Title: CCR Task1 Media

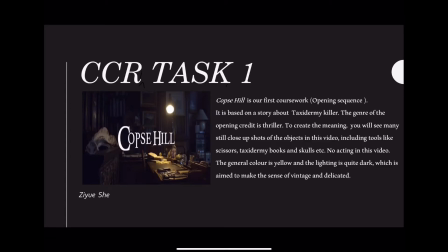0s
Hi, so this is my opening critic, Cope's Hill. Most of the shots are close-up of a still object. We don't have any acting scene, but we do have a bunny in it. So this is a thriller and it is based on the story about Taxidermic killer.
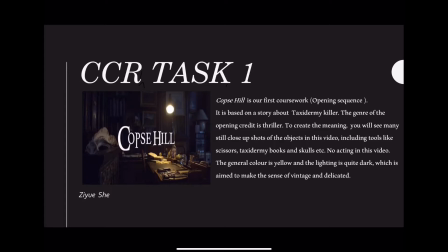18s
The color palette is generally yellow and the lighting is quite dark.
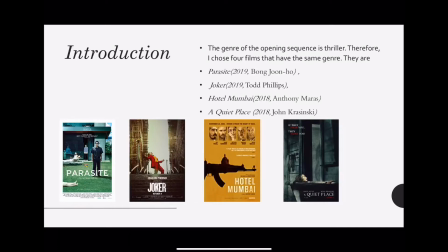24s
I'm going to introduce four films. there are Parasite, Joker, Hotel Mumbai and A Quiet Place.
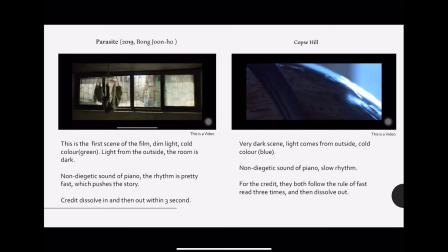31s
For these two, their similarities are they both follow the role of fast read three seconds that we can see the credits dissolve out in three seconds and these two scenes are very dark and you
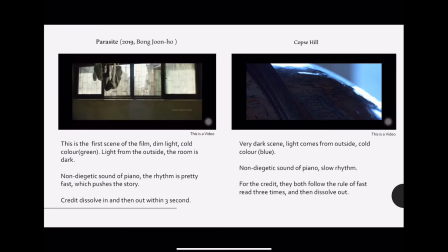47s
can see the light is from outside they both used non-diagetic sound of piano.
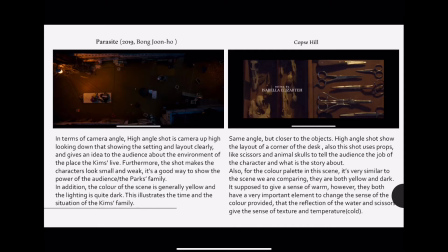54s
These two scenes they are very similar in angle, they're both high angle shots and they're similar in color and lighting.
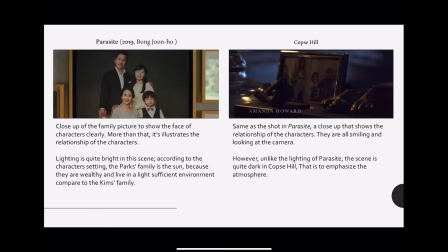69s
These two are family pictures that shows the relationship between characters.
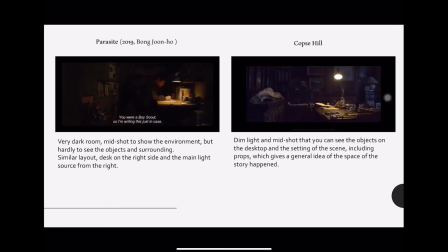75s
These two scenes are very similar in the setting and lighting. Also in this scene in Joker.
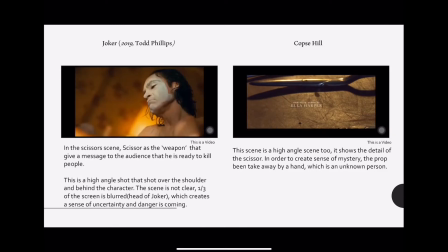84s
These two are high angle shots that shows the scissors and they're very similar in lighting and color.
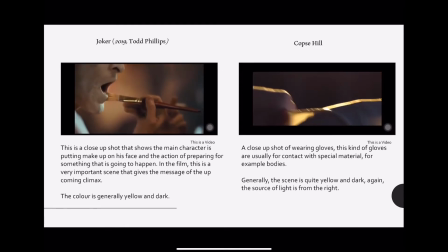95s
I call this preparation scene that both used close-up to show they're preparing for something and the color and lighting is quite similar too.
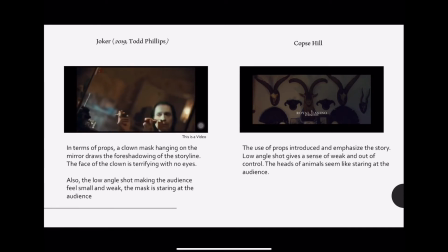105s
These two are object hanging on the mirror on the wall which makes it look terrifying.
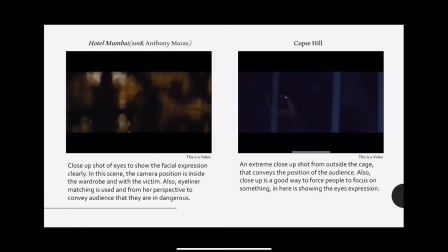113s
The close-up shot of eyes in Hotel Mumbai and an extreme close-up shot for the rabbits and Cubs Hill both shows the facial expression.
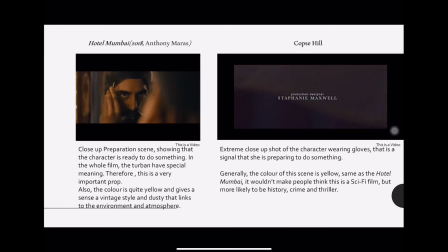122s
These two are preparation scene again and the color and lighting is very similar to.
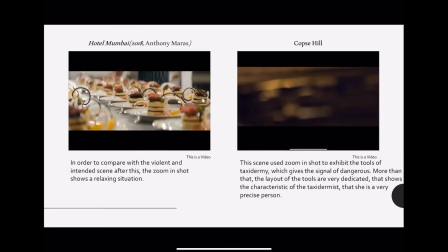133s
These two are zooming shorts and they are both close-up.
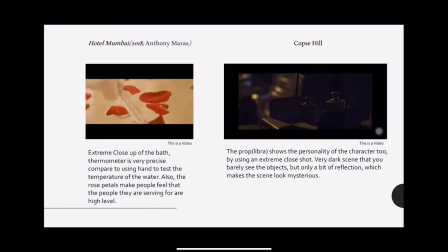140s
These two are extreme close-up again.
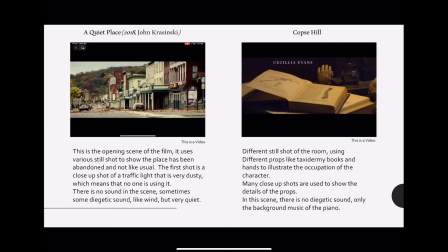149s
The similarity is that they both use steel shorts and
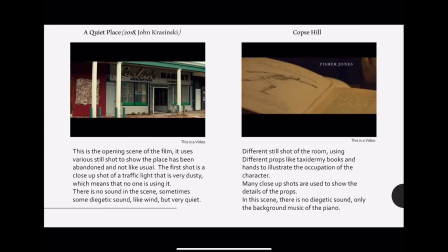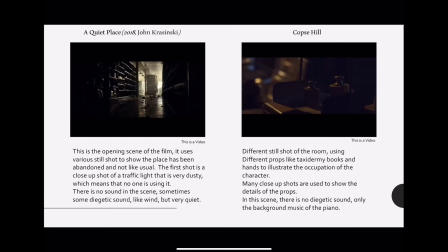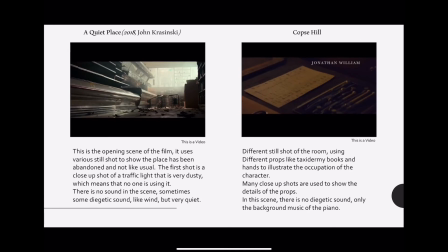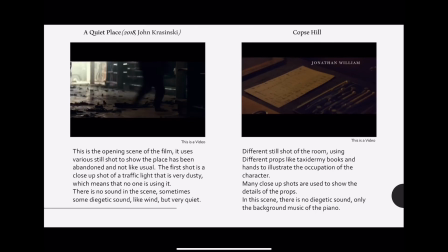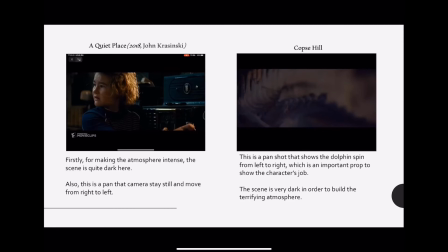180s
they are both pan shorts.
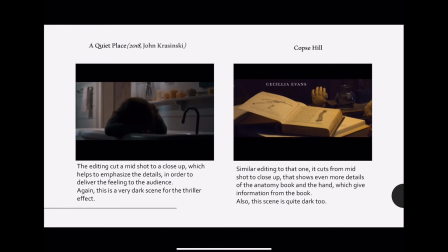188s
The cutting of these two shots are both cut from a mid shot to a close-up.
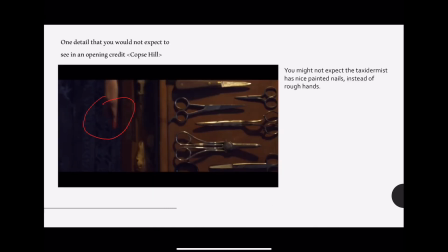198s
In our opening sequence, there are not many scenes that challenge the convention, but there is one scene that you might not expect that the taxidermy has very nice painted nails. Thank you.